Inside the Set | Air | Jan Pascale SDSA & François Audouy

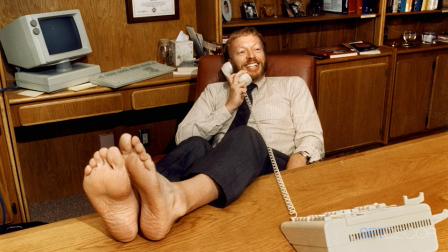44:51 It's really incredible. That was one of the two photos we had, fuzzy photos of his of his office. Right, Francois, I think. In that photo, Jan tracked down the Kleenex box,
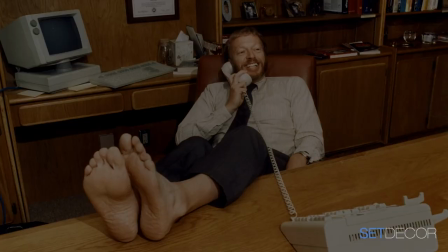45:04 the glass tea mug, the computer, the keyboard. these photos, they were so rare, they became artifacts. And we would, with our magnifying glasses, we just, it was a labor of love to literally try to recreate every single piece of reality that we could find about Nike in 1984. We were on a mission. Well, it pays off, really, really incredible. I just wanted to say one thing about one set that didn't get shot very much, but that was the Silvarium,
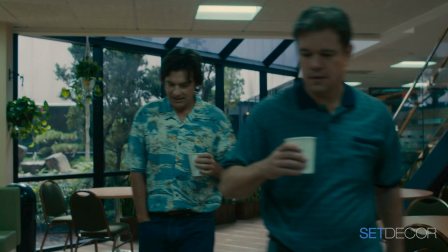45:34 the little courtyard, i thought was really terrific it was all created when we moved into this off
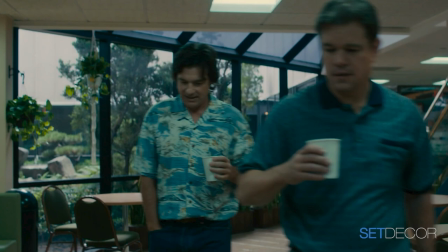45:40 office it was all covered in california palms and we uh took out all of the
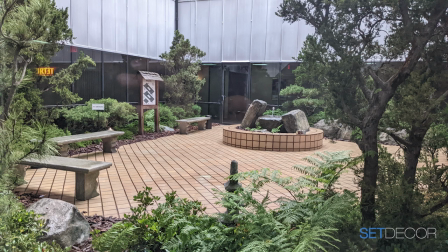45:47 greens that were there ben wanted it to be i think he used the term shitty he didn't want it to be too so i had to feel he said 80s and also not too lush or rich so we we used like less
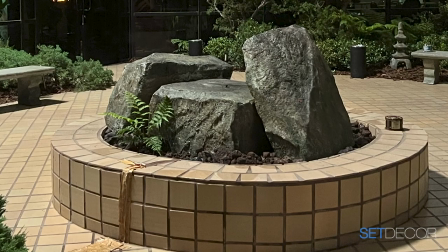46:02 glamorous types of plants that felt corporate um and then the inner fountain these are foam uh blocks stone that um we sculpted and painted and we had a little bubbling a kind of i wanted it to be a sad
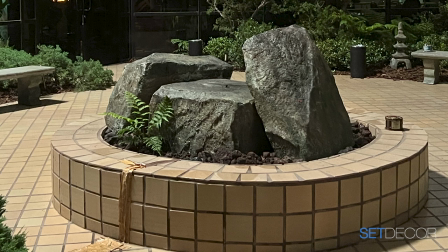46:18 a sad fountain so it just kind of like gurgles it's
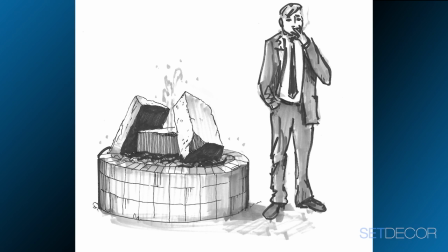46:23 like the area you go and there's men smoking and with cigarette butts on the floor i did this little sketch it's it's a funny space
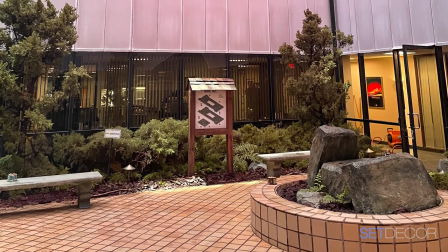46:33 and then all of the all of the um the walls were clad in vinyl
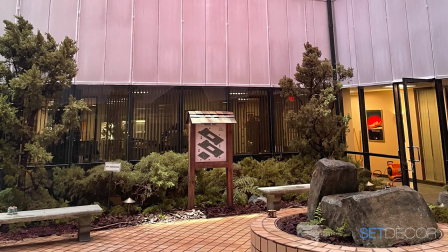46:38 so that to give it like that weathered sort of sad uh rain
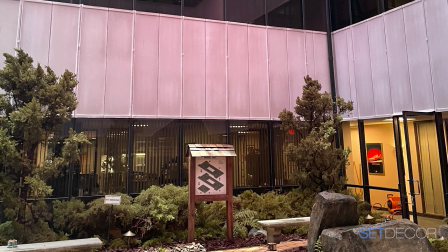46:43 dirty rainwater look i forgot about that that that had to happen too before they
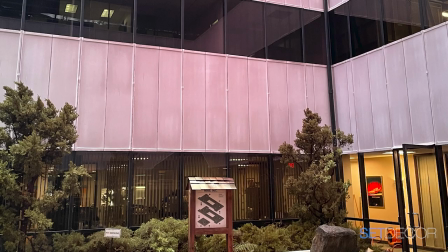46:48 could even do the greens work Oh, my God. There was so much work.
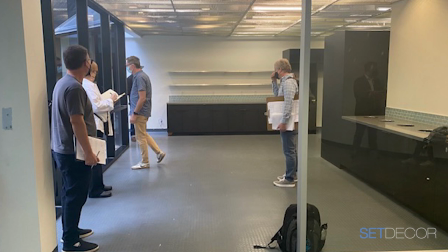46:54 Well, it must have been like, we're going to be here from 7 to 2. You can have it from 1.30 to 4.30.
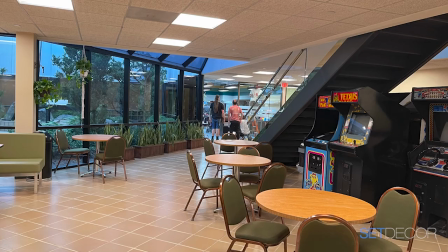47:01 And then somebody else can have it overnight to do the floor. You know. And synchronized swimming, for sure. Exactly. Really incredible work. Thank you.
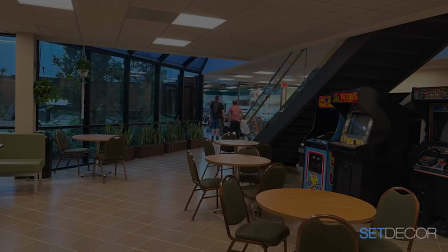47:14 And I think, you know, talking about this kind of movie, there's a real market. you know, for a good story and well done.
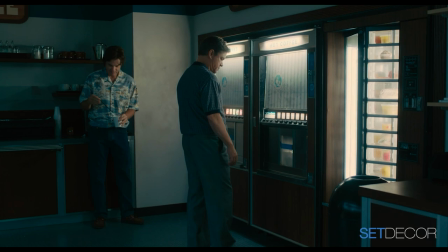47:23 And, you know, it used to be like those $30 million movies that all disappeared.
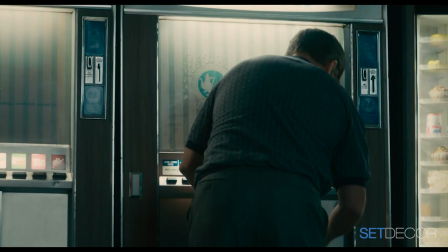47:28 But, you know, this is, I hope that they can continue this company, Artist Equity, can continue.
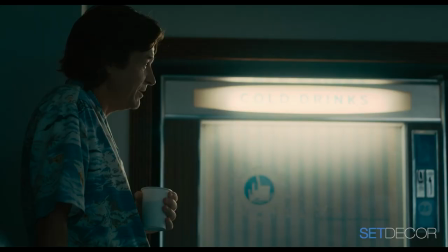47:34 Original stories that aren't sequels or remakes are based on existing IP.
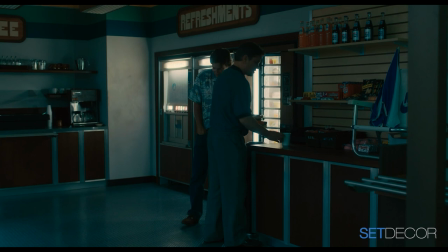47:40 Yes. Won't that be great? I think that's their goal.
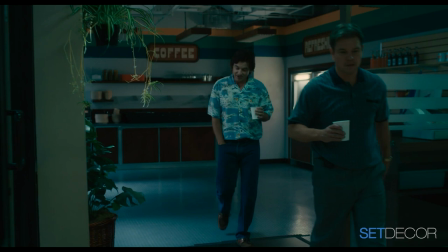47:46 So it's pretty lofty and I hope they're, they give it a good go.
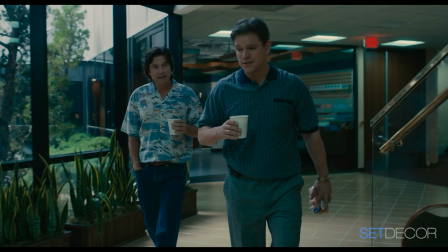47:52 All right. So Jen, your absolute favorite part of the show of doing this movie. Oh my God.
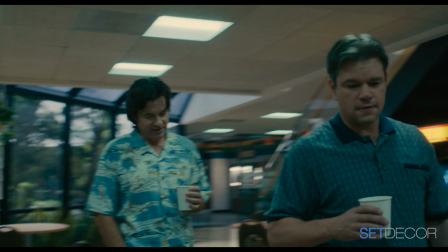47:58 You know, I think it was working with this team, Francois and everybody.
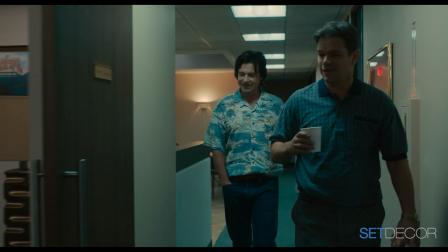48:03 It was just, it really was like a family and we all just tackled it in the best way possible.
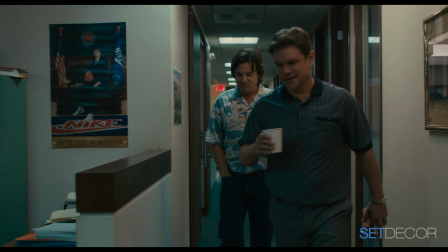48:10 And we all put our heads together.
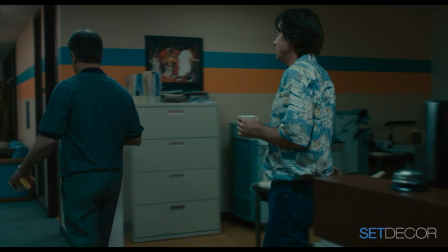48:12 And I think, I think more than the result of it, I think the communal feeling of it all was just great everybody was on board and
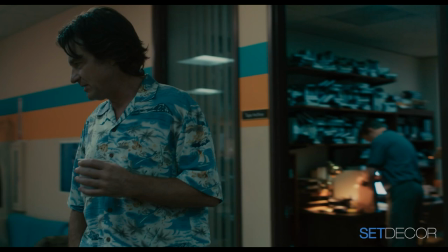48:20 and it was just you know as hard as it was it was a warm and fuzzy feeling though the whole the whole time and I just I
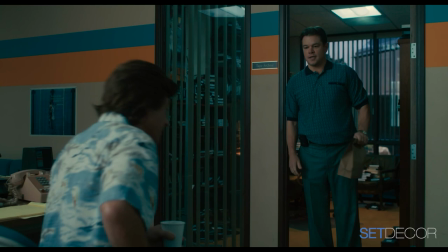48:29 cherished that there was this real family feeling of um of being supportive in any way possible and and
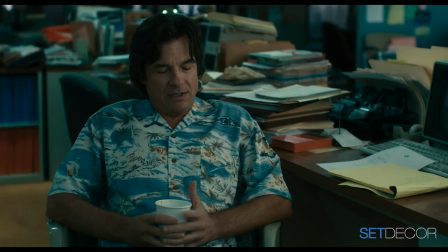48:37 and all being in it together um and that's what I remember about the experience yeah same here and and and And first of all, do you know, how long were each of the second units? Just a day or two of shooting? It was like a day or two in each state, I think.
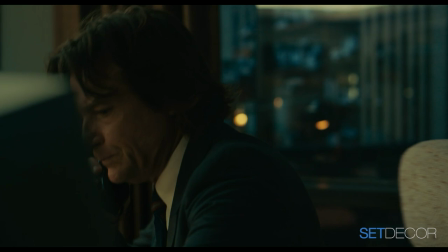48:52 But it really helped a lot. When that was sutured together in the editing, it really helped make it feel real.